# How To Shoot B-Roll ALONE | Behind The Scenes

As we all know, humans got attention spans like a stone these days. There are so many things that could distract the viewer and you as a filmmaker have to take care of this.
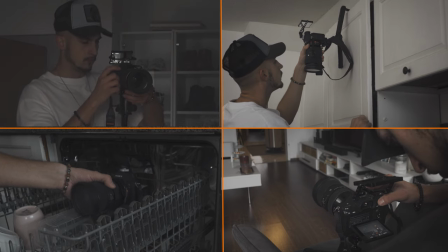(1:38)
The first thing I want you to master is the right intention of a shot. If you plan out your video and set the framing of a shot correctly, you can guide the viewer's eye to a specific point so that he knows where to look at within the first second. That's exactly what we want to achieve.
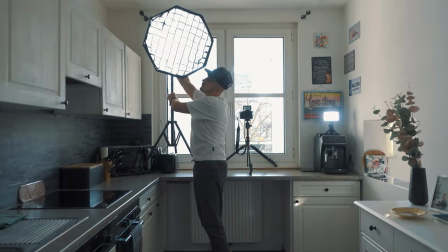(1:54)
For the first shot I positioned the camera in a way that I can use the draws to the left and to the right as leading lines. This way I can shift the focus 100% on the subject.
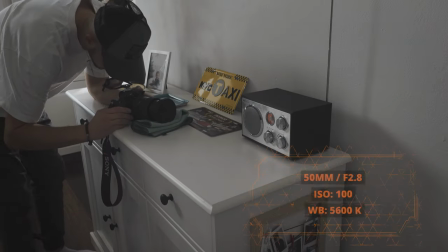(2:04)
For the second shot I position my camera directly towards the radio and I chose a high focal length to draw the attention completely on the button.
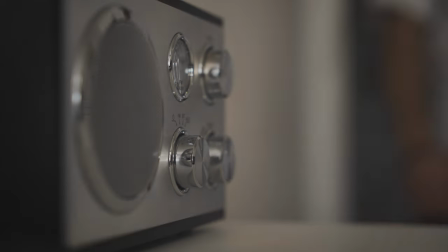(2:13)
Now I used a basic jump cut to connect these clips and to set the proper flow right from the start. It's always important to establish a scene with a wide shot so that the viewer has a rough knowledge about where you are, who you are and what you're doing.
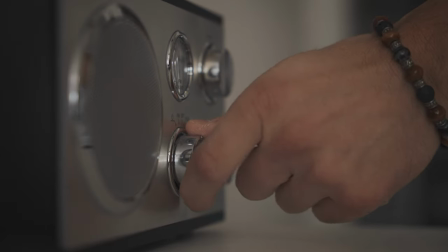(2:28)
If you complement the establishing shot with close-up or detail shots, you are already telling a little story.
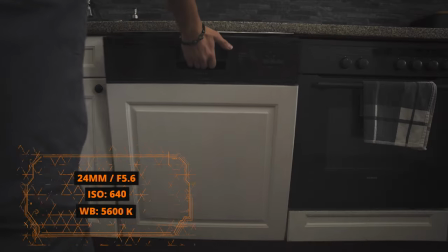(2:34)
After that I used another jump cut where the camera is now positioned inside the dishwasher.
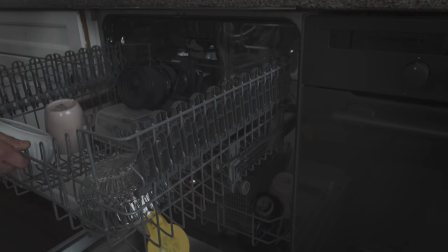(2:39)
This way I capture the same action from a different and creative angle to deliver more engagement and make it more interesting to watch.
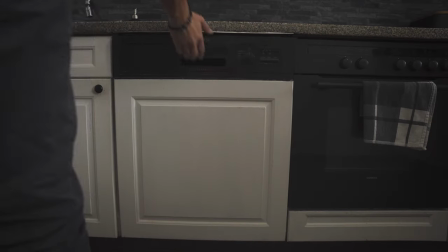(2:48)
Always try to cover the same scene from two or three different angles, following and matching the action that takes place. This way you will learn the craft of storytelling faster and your B-roll looks way more professional.
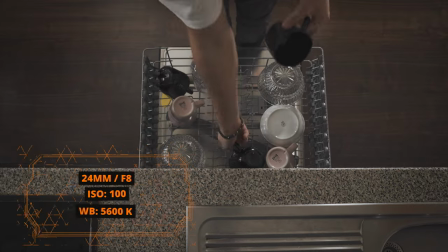(3:00)
Now I filmed a top-down shot where I start to clear out the dishwasher.
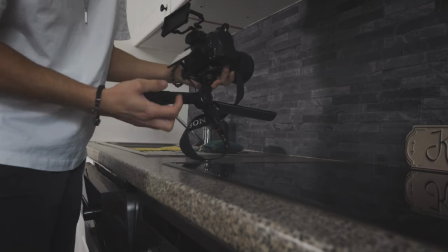(3:04)
This shot wasn't easy to get and you have to be very careful when you set up your camera,
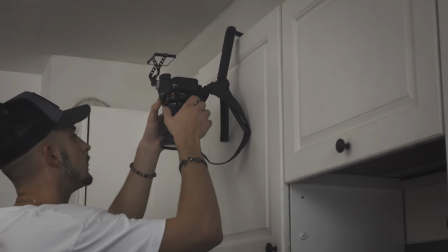(3:10)
especially when you don't have enough room or a C-stand to make this work.
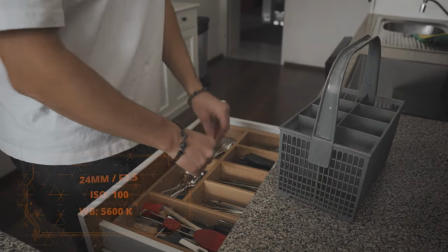(3:16)
The next shot again is a simple one, but this time the framing is crucial.
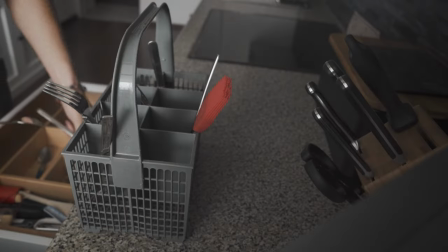(3:22)
Let me explain you why. Imagine that these shots were captured like this. Even if it's the same clip with the exact same action, your brain will tell you that something is wrong here, simply because we have to move our eyes from the left side of the frame to the right side of the frame.
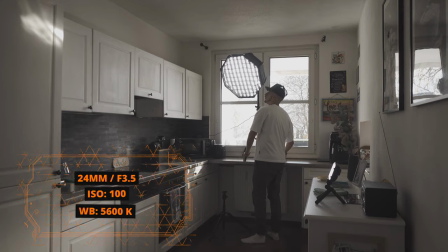(3:37)
You achieve a much better flow and deliver a better feeling to the viewer if you match the shots in a way that he only has to look on a specific point where the next action will take place.
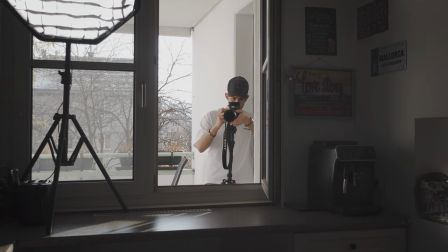(3:48)
Like I said before, a viewer will get distracted easily and if he has to look left,
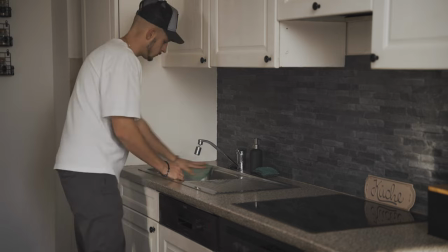(3:53)
right, up or down after every clip, chances are high that he will lose interest. The normal viewer won't really recognize this but in the end it still makes a big difference for him.
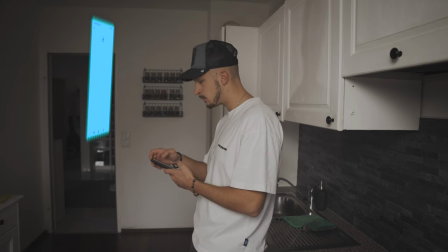(4:04)
Psychology I guess. The next shot is a side shot where I took a screen record of my phone screen and mirror it with a hologram effect.
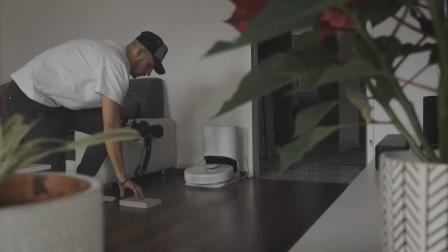(4:11)
Now I started my vacuum cleaner robot on my phone. I filmed him driving out of his loading station.
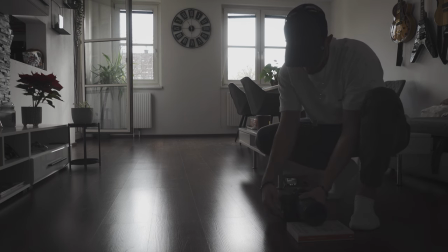(4:17)
To get on an eye level with him I chose a low angle shot because it also matches the
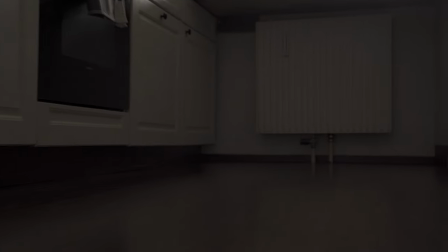(4:22)
following shot where I position the camera onto the robot when he's entering the kitchen.
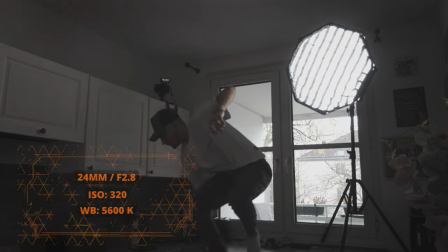(4:27)
Now it was time to clean up the floor so I captured a wide shot to show what is happening next. To round up the scene I chose another POV shot where I prepared a cleaning mop.
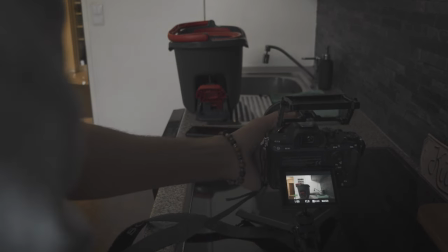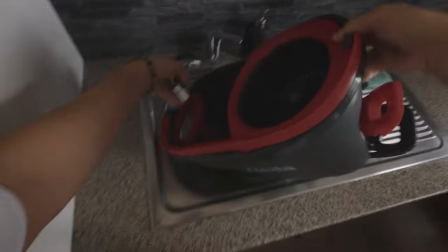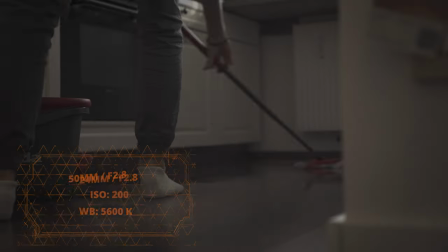(4:48)
Think about every shot twice. You can connect and craft shots together way more powerful by positioning your camera with a proper composition.
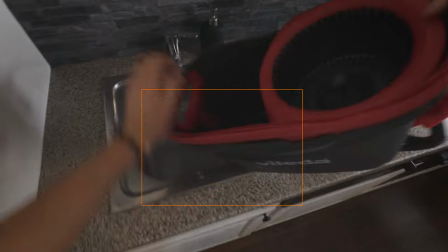(4:57)
By the way did you notice how I still always maintain the focus on the subject and guide the viewers eye to specific point in all the shots, you never got distracted, you barely had to move your eyes and you're still watching the video. So hey, that's the proof that it works. Another important thing you should always do is to reflect and review your videos.
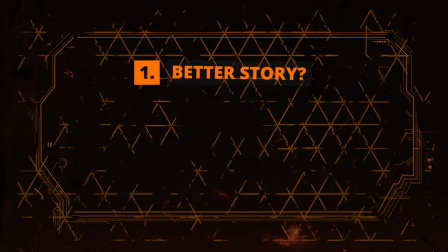(5:17)
Always ask yourself if there is a better way to improve your story. Maybe you could have captured another angle. Maybe it wasn't the right lighting condition. Be critical with yourself, practice and repeat. This is the only way you get better as a filmmaker.